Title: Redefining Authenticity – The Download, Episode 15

I follow a lot of travel influencers and tourism bureaus,
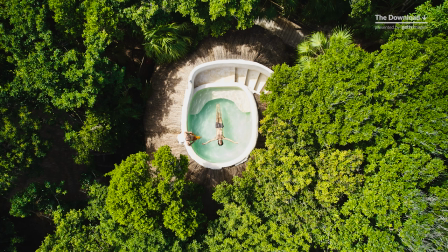and I saw this pool in the middle of some treetops with nothing around it. So it was just extremely unique, and I just wanted to know more. So this spark of an idea was a place where we could start the travel story. After looking further, I could see there's a lot of variety of themes we could shoot there, and it had a real sense of place as well.
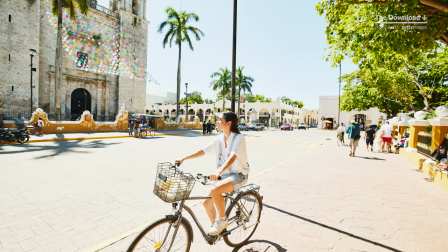It was very so unique. So we filled out this shoot by planning some other stories in a town close by,
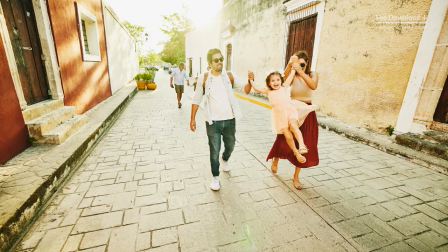which had picturesque streets, colorful backgrounds, and, you know, was becoming a very trendy place to visit. And, you know, to create situations that feel real, you've really got to cast people who know each other in some way.
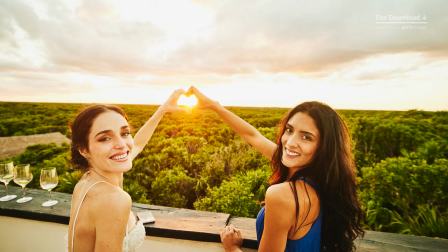By creating narratives that come naturally to the cast, they're able to execute your vision, even though they're not actors.
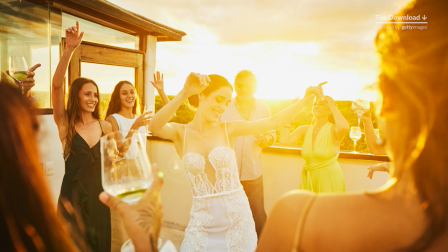So I think having those clear narratives and understanding how that can come alive with the right location, casting, and direction are key. So this project took place over 5 days, and the first series is based around a small picturesque town.
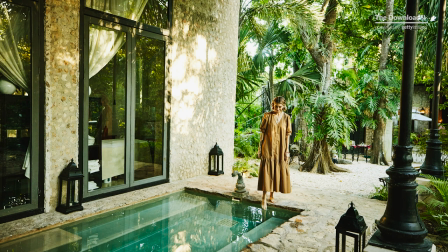So we shot a boutique hotel scenario with a real couple, and it had an eco-sustainable look and feel.
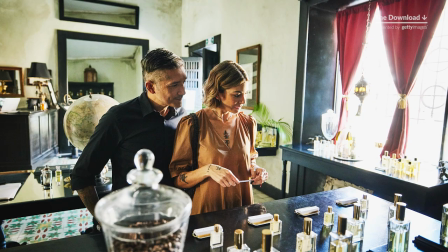We also shot some experiential travel. We really wanted to source a local food experience, so we shot at a Mayan restaurant that had a cooking class,
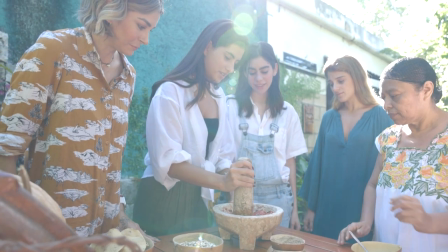and it just happened to be Day of the Dead, so they actually had a special offering created for the day. We had a multi-generational family narrative,
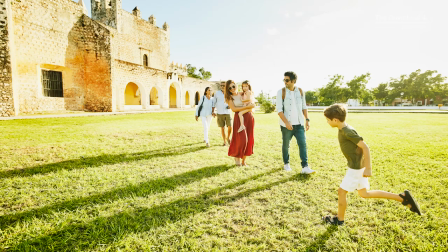sightseeing around town on a picture-perfect historical street, you know, at the perfect time of day.
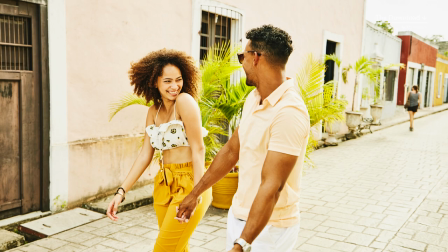We also focused on romance with the city break feel, casting a young Latino, Afro-Latino couple. So moving on to a different location, the concept was affordable and sustainable travel,
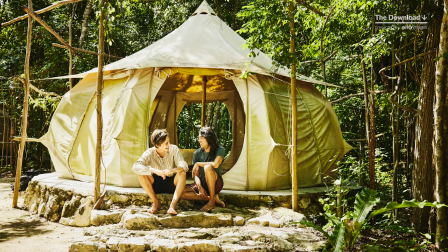where we cast a Gen Z gay couple and their friends.
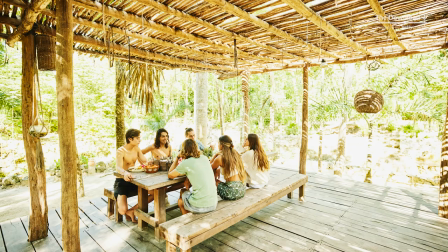And this was a newly opened eco campground with glamping tents and a cenote.
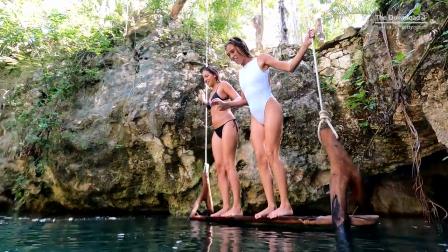And there was a lot of, you know, model POV with GoPros and underwater camera here, which felt really immersive as well. And then the bulk of the shoot was focused on aspirational tropical beach vacations, the original spark for the shoot.
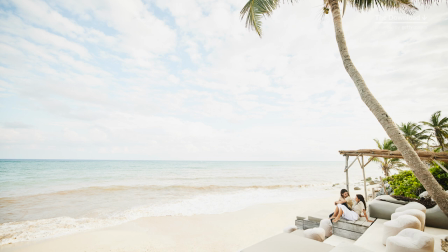This location, you know, could be many things.
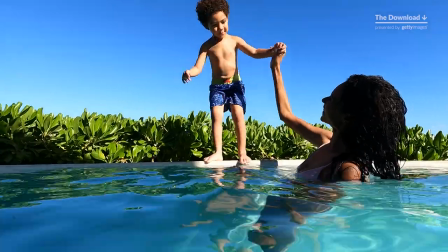So we tried to get as much variety as possible, from single mothers traveling together with their sons to a family fishing and snorkeling trip.
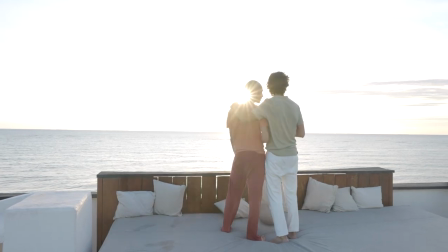We shot gay travel with a couple in their mid-40s,
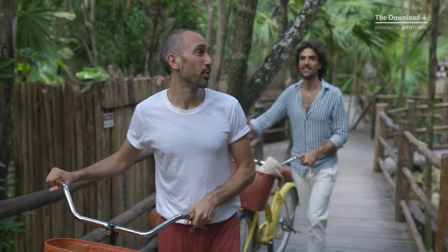which had a wellness and sustainable luxury angle, a girlfriend's getaway or wellness retreat.
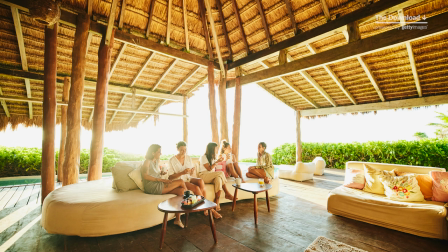You know, wellness is one of our four forces, of course,
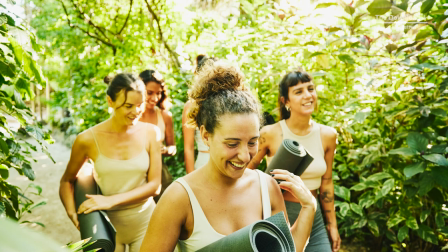but it was also such a hot topic coming out of the pandemic that this was a perfect location for that theme.
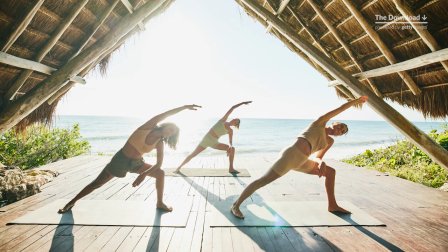And this group of women in particular we cast are all friends, so not hard to direct.
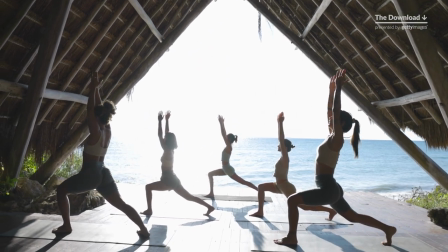One of them actually was a yoga instructor, so she was perfect in leading others at the outdoor studio.
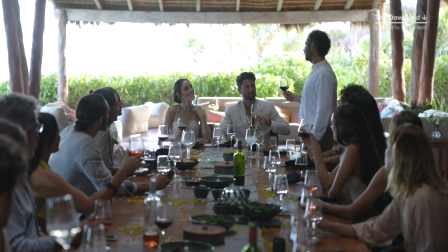We also shot two weddings. Everyone in the cast knew each other, so there was great interaction, lots of dancing and high energy.
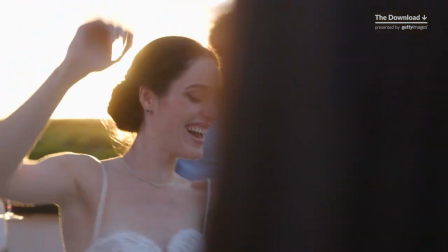The bride actually had to leave the set because she really wanted to marry him and she couldn't stop crying.
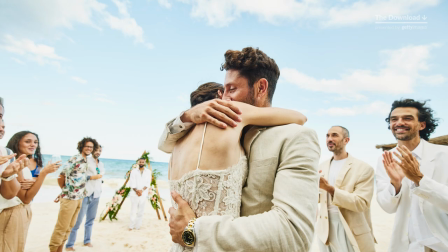And you can see her in this image wiping the tears away.
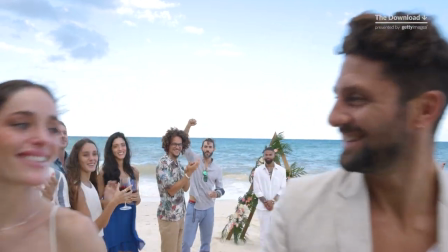She said being surrounded by her friends it felt too real.
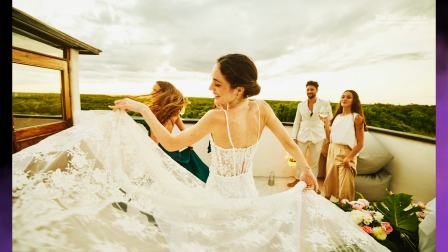And so, you know, that's the goal. The cast are living a seamless world where real meets make believe. The other wedding was a gay wedding.
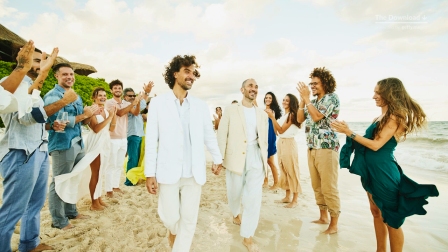We used the couple before, so potentially you have a whole story there of wedding and honeymoon.
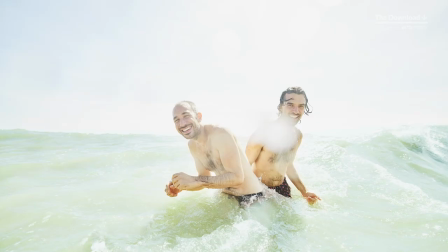This content didn't really exist in libraries, and this couple was perfect. They'd been married for 10 years. We also did some large group portraits,
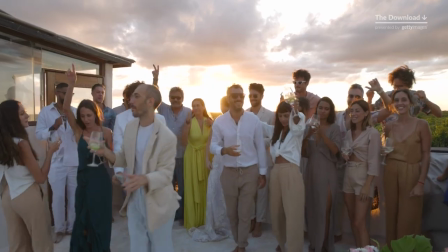demonstrating the concept of reunion and connection with family and friends, which is still a big theme today.